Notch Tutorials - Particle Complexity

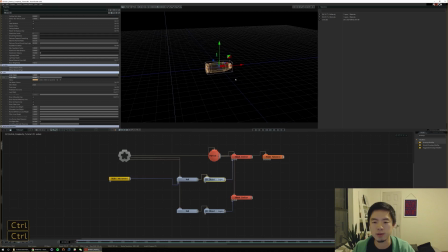1001s
And one thing that I know about bullets is that they should spin as they travel in the air, right? So let's give this bullet some spin. That's not something that I really feel the need to keyframe since it's a sort of constant motion. And instead we could potentially use a continuous modifier to have this bullet continually spin.
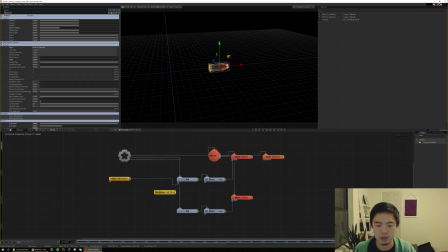1021s
So we can either do that on the null or we can also do it on the object. To me, it makes more sense to do it on the object since we want to be able to, have this bullet spin, but then be able to move that after you know that the bullet is already spinning.
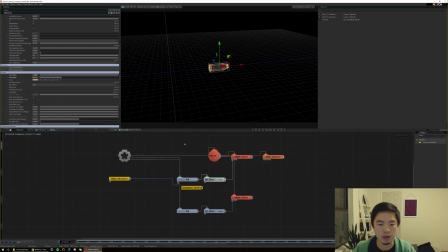1035s
I don't think it really matters which one you do it on, but hey, why not? So we're gonna tie this to, you can test out which one it is first. I believe it's bank here. Right, so we'll tie this continuous modifier onto the bank parameter.
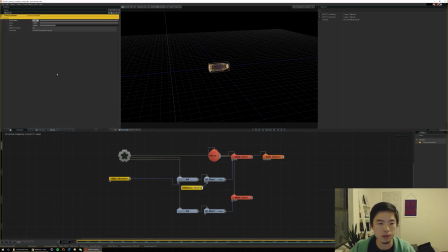1051s
And the bullet's spinning, but it's really slow because this continuous modifier is only doing 1 degree, I think, per second. So if we increase the speed to say 10, we should be getting quite a bit more spin off of that. It's still a little hard to tell. Let's see. Okay, there, I see it a little bit now. So
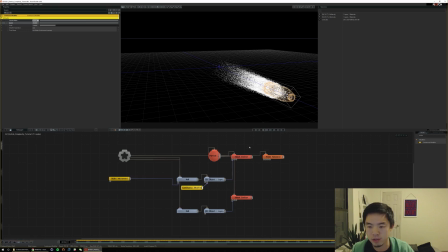1075s
I think we should look at perhaps a trail render to better see this, or we can also increase the parent transform weight.
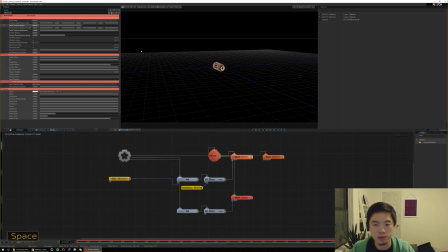1082s
Remember that this is going to follow the vertex that it's emitted from. So now you're starting to visualize a little bit of the spin as these particles stick with that spinning vertice. What we can do with the render, right, is if we add a trail render,
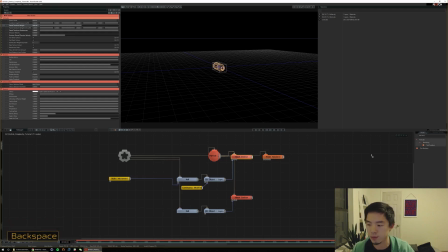1097s
that'll kind of show a path of where the particle has been, and it'll make it a little more clear
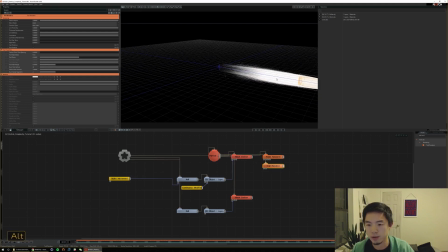1104s
how fast it's spinning. Right away, there's kind of too much going on there, so we should decrease the number of particles that emit a trail, and then we can also decrease the length of the trail. I'm going to use an age mode and then decrease this trail fade age and fade range.
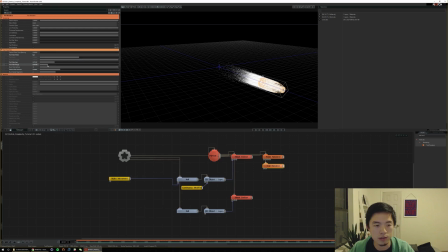1124s
In general, I think your fade range should be less than your fade age. It's kind of at what age does your trail start fading? That's how I like to think about it. I'm not sure that's 100% correct, but it usually gives me good results. So, now we're able to visualize it a little bit more, right?
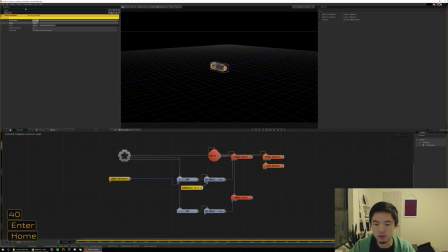1143s
We could potentially even spin this bullet even faster. Let's try like 40. So there you go. Now you're like really starting to see some of that spin. And as this bullet flies, we keep losing it out of our frame. I think we should add a camera and parent it to this bullet, and then we can track it a little better.
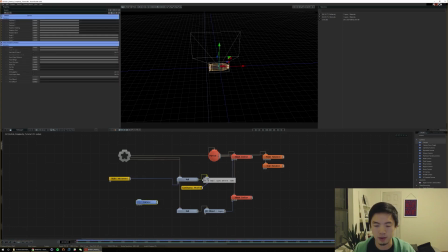1157s
So I'm going to go ahead and make a camera. And right now this bullet, this null is kind of this bullet control, right? So let's make another null and make that our sort of camera's parent. But then we can also make this null one of the children of this bullet control null.
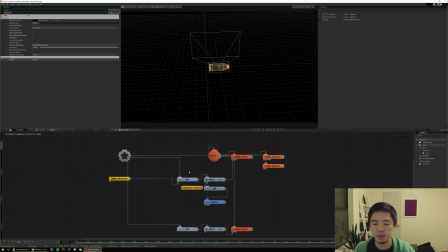1177s
So if I make a little bit of room here and we disconnect this, or sorry, we can leave this connected. But what we can do is we can nest our camera inside of this traveling sort of bullet as well, and then just bring our camera back in the Z a little bit.
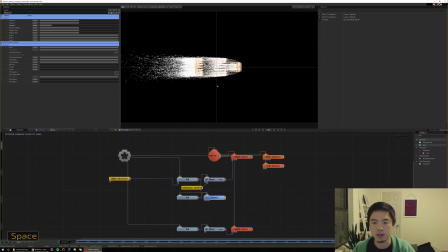1195s
So when we hit 6 and switch to our camera view, you can see now our camera is basically locked onto the path of our bullet. So if we switch back to orbit, you can see that our camera, as we play this, moves with the bullet.
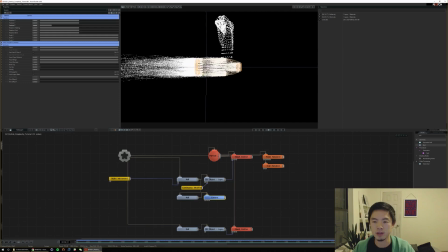1207s
And this will make it a little easier for you to design, is if you just let this play, then we can basically track what this bullet looks like as it moves. And now you can really see the spin a lot better as these vertices move like that. So pretty cool, right?
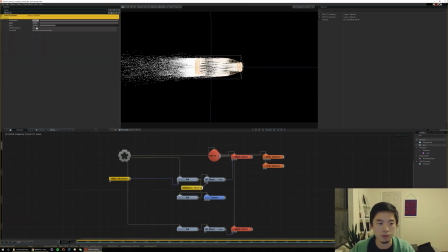1223s
I think it could spin potentially even a bit more. So let's just increase this further. There you go. Now we're getting some really nice spin on that. Right off the bat, like, this is a little dense and washed out, so we can probably tone back this alpha a little bit, you know, make it a little transparent.
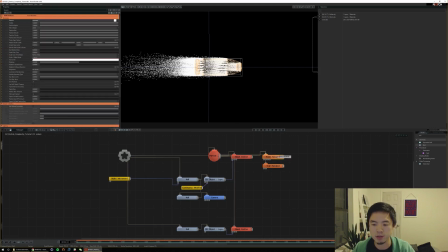1242s
And we could probably do the same with the point render.